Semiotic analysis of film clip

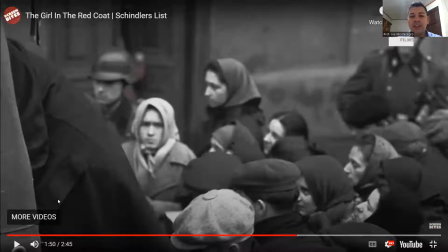Their acting communicates this lack of belief, like this is not happening. This is not real. Maybe I heard about this, but I didn't believe it until I saw it. And that's what they're seeing. The camera guides our vision.
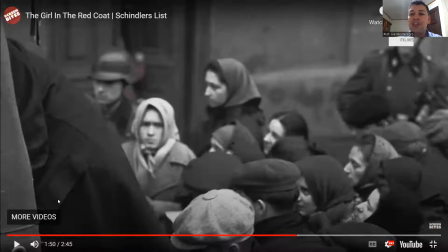Here it zooms in a little, so we can actually see the faces of people. but we see the background and the background is always this little girl wearing a red coat and that's what that's what Schindler is following you know he follows this
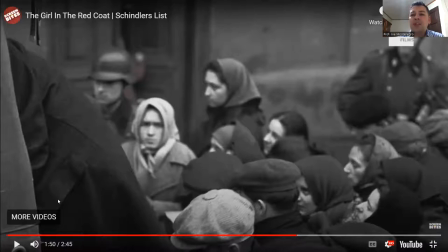little girl he's desperate to save her even though he's not doing anything physically but with his sight by following her he's trying to save her he's following her like where is she going is she going to be safe is she's going to escape.
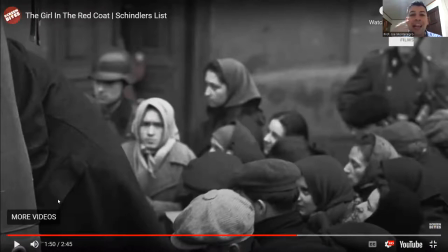Nobody is after her. Nobody notices her, but I notice her. She's the only one wearing a red coat. Of course, in reality, there would be a lot of colors that Schindler is looking at, but the fact that she's the only one wearing color just points her out, and that's him.
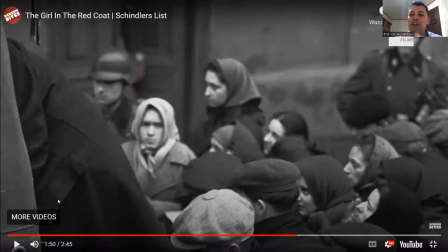That's Schindler following her and following her story, right?
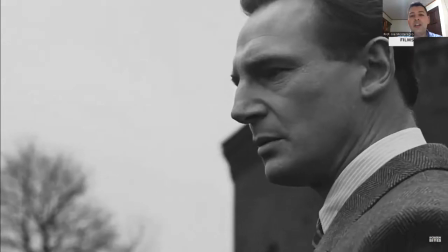All of these elements, the music, the color, the use of color or lack of color, the performances,
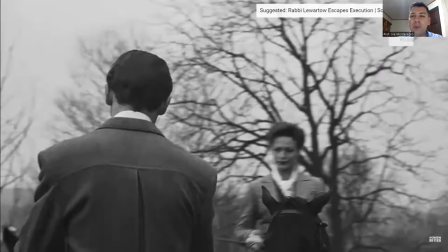the use of the camera and the movement of the camera, the sound,
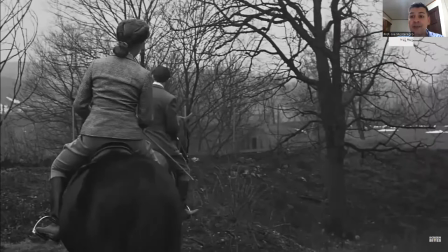you know, the shots, the rifles being shot.
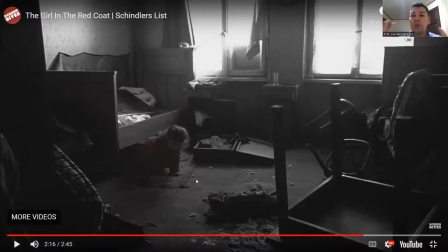But also the mise-en-scene, which is what we put, mise-en-scene is what is placed in front of the camera. Whatever is within the frame is a mise-en-scene. Like in this case, for example, we see a room that is destroyed.
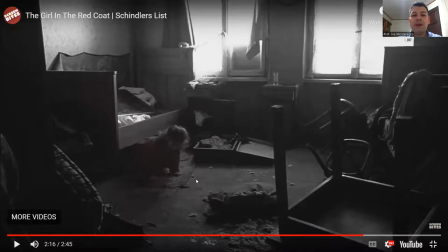People used to live there, but there's a mess. You know, there's what used to be a bed, but not anymore. There's a suitcase that is, someone was putting things in the suitcase, but then they have to run away.
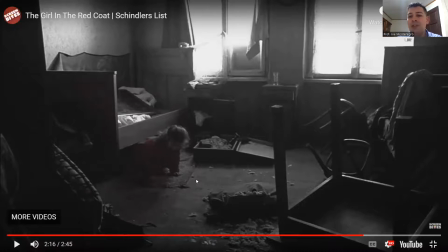It's empty. There is a cushion that is ripped open. There's furniture that is, you know, toppled over. All of this, everything that is inside the frame that we can look at and communicates a message of violence,
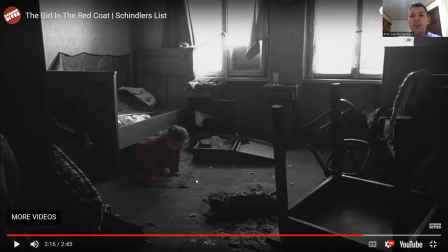you know, of loss, of war, all of that within the frame of this little room. that's also ways in which and codes in which or that the film uses to communicate message.
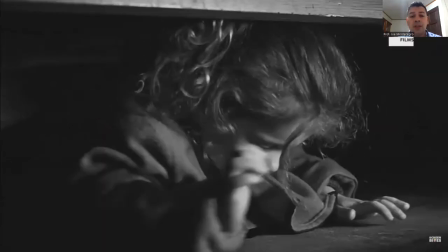And here, see, the code loses its color, right?
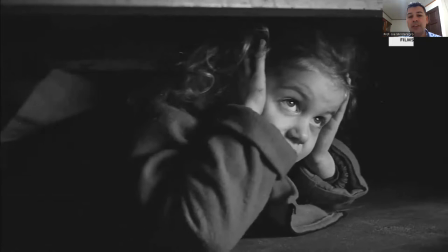She just goes to hide like everybody else. She doesn't stand out anymore.
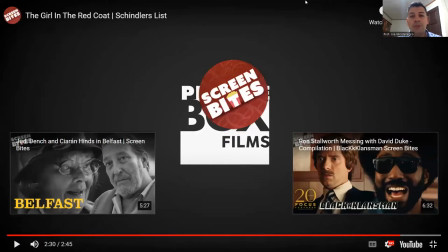So, hopefully, this will clarify and will give you an idea of how semiotic analysis works. Every detail, every aspect that can be used to communicate meaning will be used to communicate meaning. And hopefully this presentation will give you some idea of how those codes are employed and interpreted just to know what's going on and to experience what's going on and what the characters are experiencing and also the emotions that as viewers we can have. right okay so i hope you have questions for when we meet um synchronously and i'll be ready to help you and answer them as best i can bye